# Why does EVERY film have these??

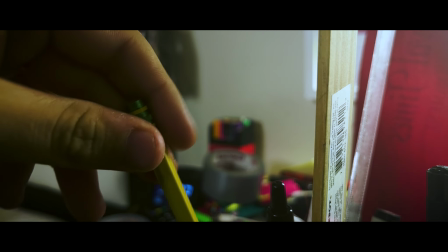For years, everyone has known
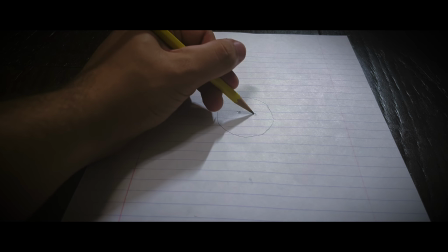that black bars make everything more cinematic.
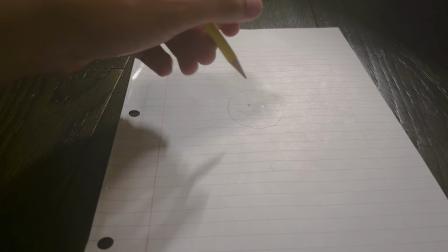Today, I'm going to talk to you about aspect ratios. For those of you who don't know, that's the number produced when you divide the width of the screen by the height. The result you get from this are the black bars you see either on the top and bottom or left and right of the screen. Nowadays, the prevailing aspect ratio is 2.35 to 1, aka CinemaScope. But how did it get so popular in the first place? To see that, we're gonna have to go back to the golden age of Hollywood.
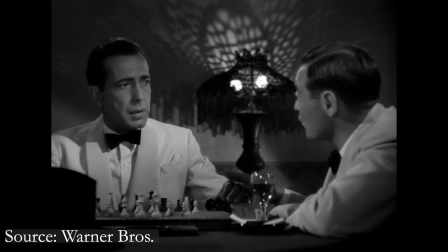In almost every classical movie you see, the aspect ratio is 1.37 to 1, aka Academy ratio.
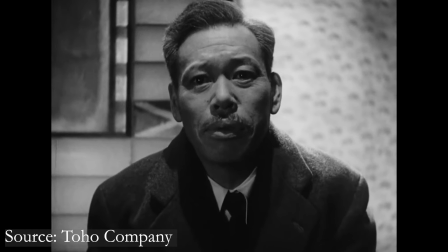This box-like frame let filmmakers not only use width, but height to their advantage.
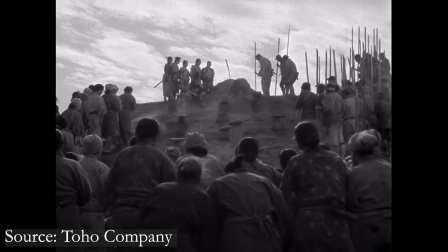Let's take a look at my favorite shot from the movie Seven Samurai. Look at this. The director uses the height of the frame to tell you everything you need to know.
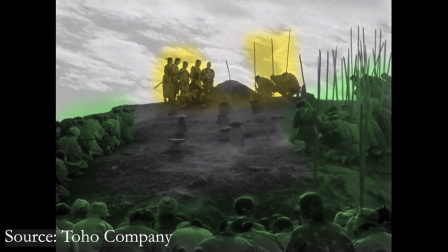The poor villagers in the bottom, the samurai above, and at the very top, right in the middle, the grave with the sword in it. This single shot tells an entire story on its own, which was very common for films using Academy ratio. That was until TVs came along in the 1950s.
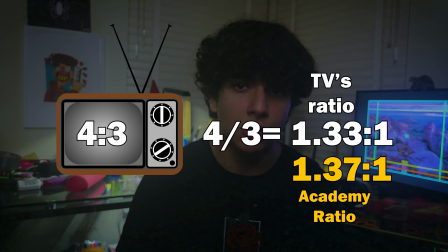TV screens had basically the same aspect ratio as Academy ratio, so big movie studios decided that they needed to come up with something different. In came widescreen.
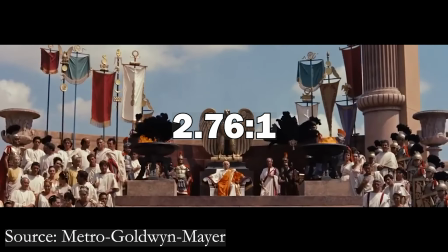There was everything from 1.85 to 1 all the way to 2.76, with the most popular being CinemaScope, 235. People loved it. This new horizontal frame allowed for wide landscapes and sprawling ensembles. However, many classical directors had to learn and adapt to this new style. I mean, imagine that shot I showed you from before in widescreen.
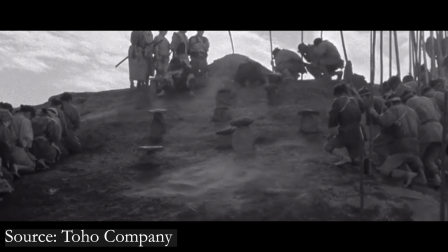It just wouldn't work out.
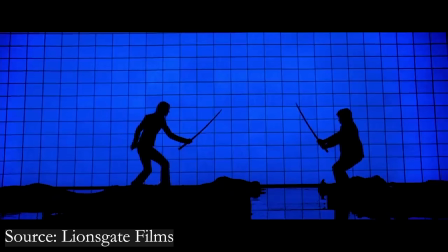Instead of using height to their advantage, directors had to use width, either separating their actors on opposite ends of the screen or completely spreading them out across. Widescreen films began to dominate most of cinema, which meant that TV studios really wanted to be able to show them off on their own screens.
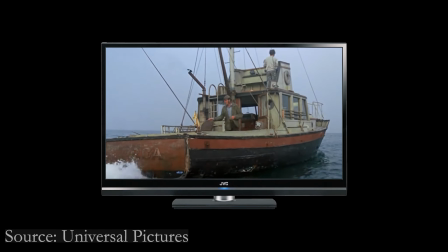So, instead of zooming into the movie to make it fit the screen, they just kept it as is and put black bars on the empty space. This is called letterboxing. Since new generations of filmmakers would grow up watching more and more movies on TV, they began to associate these black bars with making their movies more cinematic?
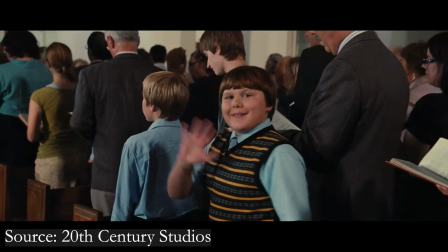Which is why nowadays you'll find that almost every film is made in CinemaScope. Even video games do it to seem more cinematic. However, I will admit, things are slowly but surely beginning to change. With the rise of directors like Wes Anderson and Robert Eggers, Hollywood is beginning to remember the whole point behind aspect ratios: to frame the screen in a way that fits the movie, not just because it's cinematic.